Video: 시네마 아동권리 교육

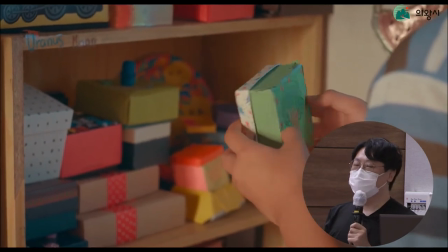(37:47)
뭐 여러 가지 이유가 있지만 감독님의 표현을 빌면 하나하나 쌓아나간다 느낌의 하나거든요.
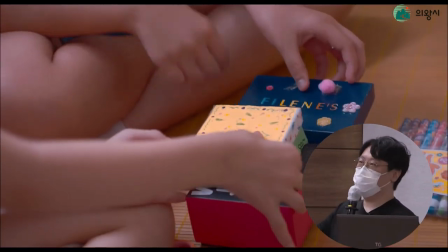(37:54)
꽃처럼 핀다는 느낌도 있지만 그래서 소녀들이 만나서 하는 게 뭐냐면 이런 상자들을 쌓아나갑니다.
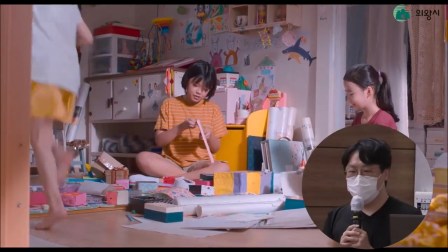(38:00)
그래서 집을 만들어요. 종이로 된 집을 만드는데 그게 어떤 의미에서는 이 소녀들이 그리고 있는 이상적인 어떤 모습들,
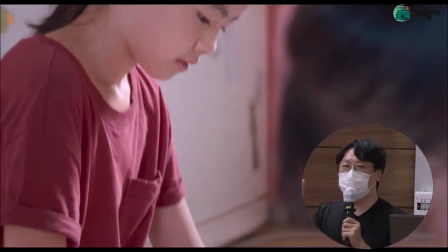(38:08)
집에 대한 이상적인 이미지들을 자기들 손으로 나름대로 쌓아나가는 건 거죠. 나중에 후반부에는 이제 그거가 훼손이 되는 걸 보여주면서 또 다른 전개로 맞이합니다.
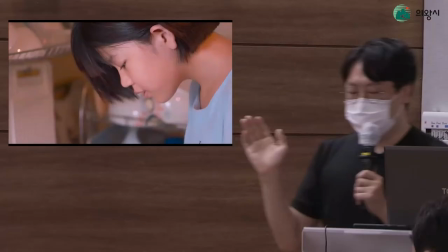(38:19)
이런 장면들도 마찬가지인데 아까 골목길 보여주는 것처럼 이 영화는
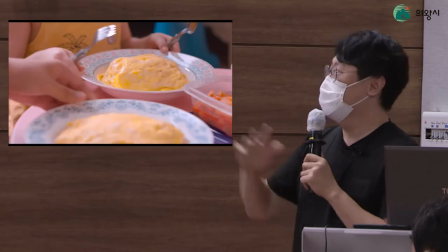(38:24)
되게 어떤 장면들로 시간이 채워져 있냐면 지금 보여준 이런 장면들, 그냥 밥을 먹는다.
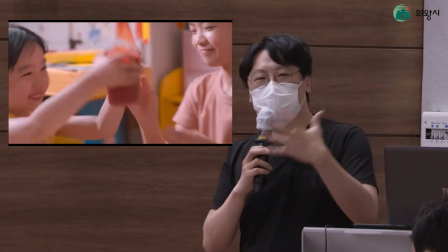(38:30)
사건으로 치면 그냥 밥 먹는다예요. 우리가 되게 자극적인 스펙타클을 원하면 이거 그냥 한 장면 하고 넘어가면 된다 말이죠.
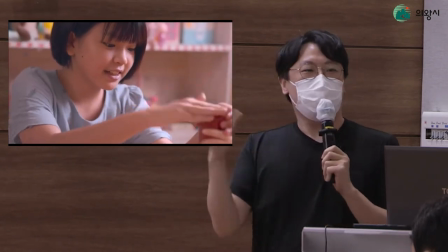(38:37)
행복하게 밥을 먹습니다. 혹은 뭐 누가 참 맛있네 라고 대사하면 끝나요. 근데 그거를 계속 보여줘요.
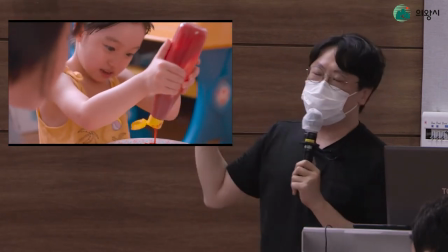(38:43)
꽤 오랜 시간 동안. 그리고 요 이미지를 보여주고 싶은 거고 요게 설명을 좀 하나 더 보태면
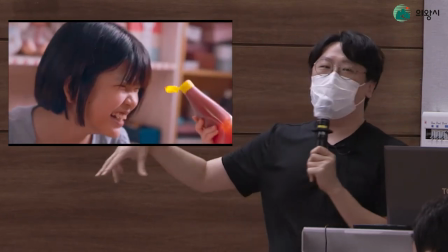(38:52)
영화의 촬영 방식 이런 것도 관련되어 있는데 이 장면들이 되게 우리가 알고 있는 연기 혹은 아역배우가 보여주는 연기,
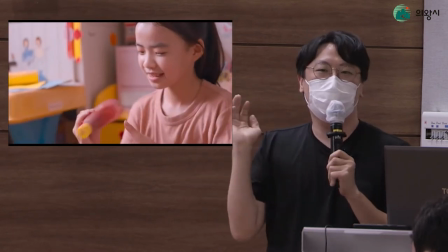(39:00)
제 아역배우 진짜 연기 잘한다고 하는 연기랑 톤이 다르잖아요. 느낌이 완전 달라요.
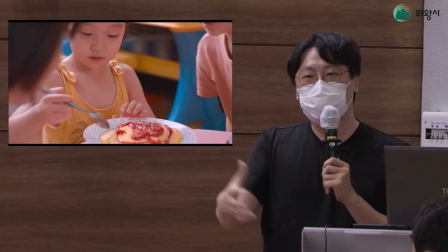(39:05)
기본적으로 윤관 감독이 현장에서의 아이들에게 디렉션을 주는 연출 지도를, 연기 지도를 하는 방식이 뭐냐면 그냥 내버려 두는 겁니다.
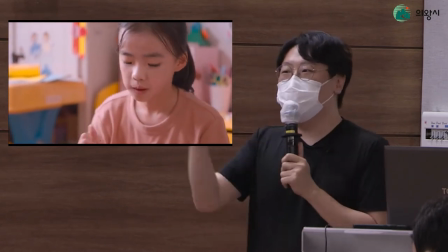(39:14)
이렇게 이렇게 해, 슬픈 연기 해줘, 지금 눈물 흘려, 뭐 이런 게 아니고 그냥 놀아 라고 하는 거예요.
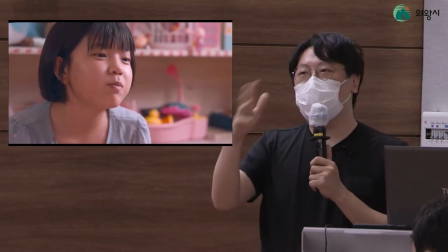(39:20)
그러니까 여기서도 그냥 셋이서 같이 밥을 만들어서 같이 먹어 라고 하고 아무런 디렉션을 안 주고 기다려요. 그럼 진짜 이 현장에서 소녀들이 자기들끼리 친구한테서 밥 먹는 것처럼 이렇게 장난도 치고 케찹 여기 묻어서 케찹 바르는 장면도 보여주고 어떤 의미에서 이거 다 이 소녀의 애드립인 거죠. 그런 장면들을 편집해서 감독이 원하는 의도의 장면으로 다시 재탄생시킨 겁니다. 근데 이렇게 연기를 지도한다. 그리고 이런 순간들을 영화 대부분에 담아낸다는 게 이 영화가 보여주는 어떤 지향점, 아동의 시선에서 어떻게 다가가는가에 대한 다른 차역들을 보여주는 장면이라고 할 수 있습니다. 그리고 상징적으로는 사실 이 영화에 대한 평가가 좀 갈리긴 하는데요. 전문가들이 얘기할 때는 좀 아쉽게 평가하는 지점 중에 하나는 너무 영화가 투명하다는 거거든요. 상징도 정확하고 무슨 얘기하는지를 너무 딱딱 정확하게 짚고 있다는 건데 저는 그게 꼭 단점이라고 생각 안 합니다.
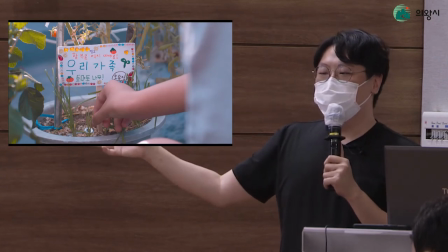(40:21)
그 중에 하나가 이제 이런 건데 영화에서 이제 유진 가족이 키우는 토마토 나무를 보여주고 이 써 있잖아요.
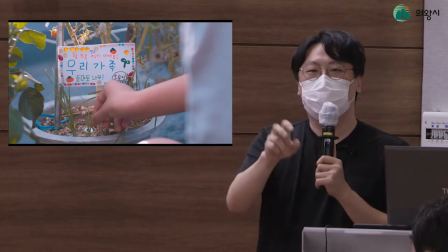(40:30)
가족만 먹으라고. 근데 몰래 하나 떨어진 걸 집었는데
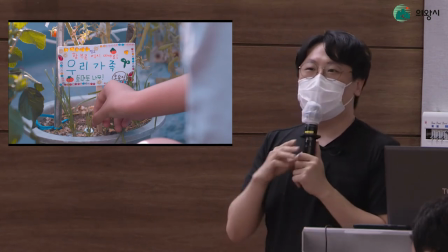(40:34)
유진이 와서 언니는 먹어도 돼 라고 하는 그 대사로 이미 이 친구들은 심적으로 가족이 되어 있는 거죠. 거기에 대해서 주인공 손에도 되게 뭐 충만한 만족감 같은 걸 느끼고 있는 거고요. 이게 나중에 크게 이어지는 가족이 뭘까에 대한 질문에 대한 직접적인 답이기도 합니다.
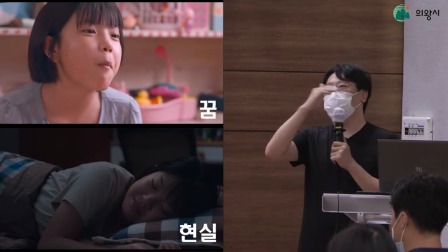(40:53)
그래서 영화는 이런 가장 행복한 순간의 이미지를 보여줬다가 바로 다시 본인의 집.
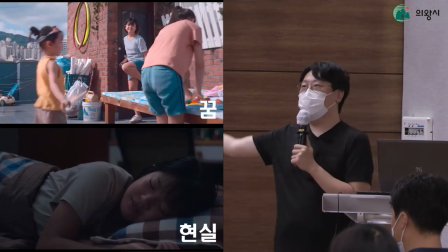(40:58)
어떻게 보면 이쪽이 현실이고 그쪽이 꿈이잖아요.
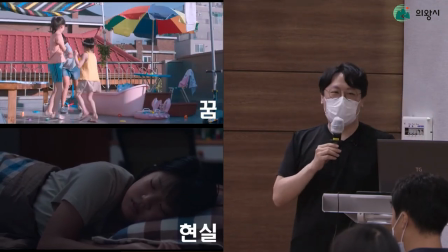(41:02)
그쪽이 꿈처럼 되게 스쳐 지나갈 어떤 순간들인데 영화는 이 두 개를 대비시켜 놓죠.
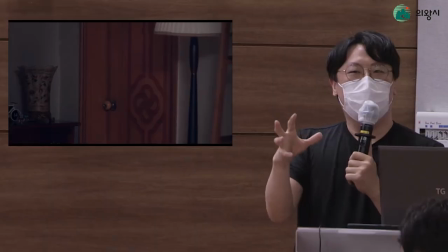(41:09)
그래서 가장 행복한 순간에서 가장 불안하고 어쩌면 이 영화에서 제일 폭력적인 장면이 방금 보여드린 장면이거든요.
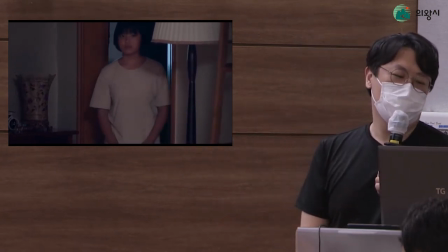(41:16)
그런 장면들을 통해서 관객들에게 더 압박을 주는 겁니다. 그래서 여기서도 제일 주요하게 작동하는 게 이제 사운드.
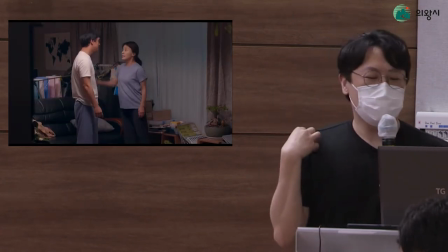(41:24)
사실 이거는 제 어릴 적의 체험에 비춰서 얘기하면
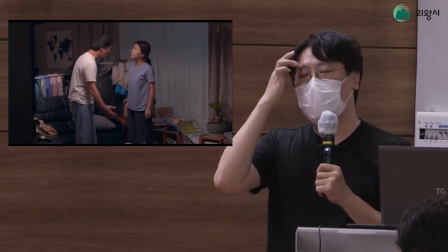(41:28)
부모님이 싸우실 때 제일 무서운 거는 실제로 날라오는 폭력이나 아니면 뭐 부서지는 물건들 이런 것도 있지만 싸우는 소리예요.
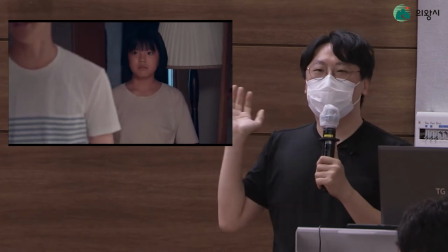(41:36)
방 안에 혼자 틀어 박혀서 뭐가 부서지고 있는 소리들을 들을 때 혹은 그 소리 대사들
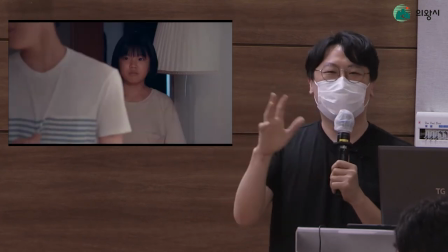(41:43)
대사라고 해야 되나 그 싸우는 그 말 내용들 다 이해 못 하잖아요.
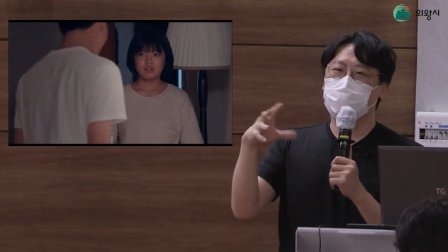(41:48)
뭐 때문에 싸우는지 몰라요. 그 내용이 중요한 게 아니고 그 싸울 때 톤, 억양, 격양된 목소리 이런 것들이 압박으로 다가오는 거거든요.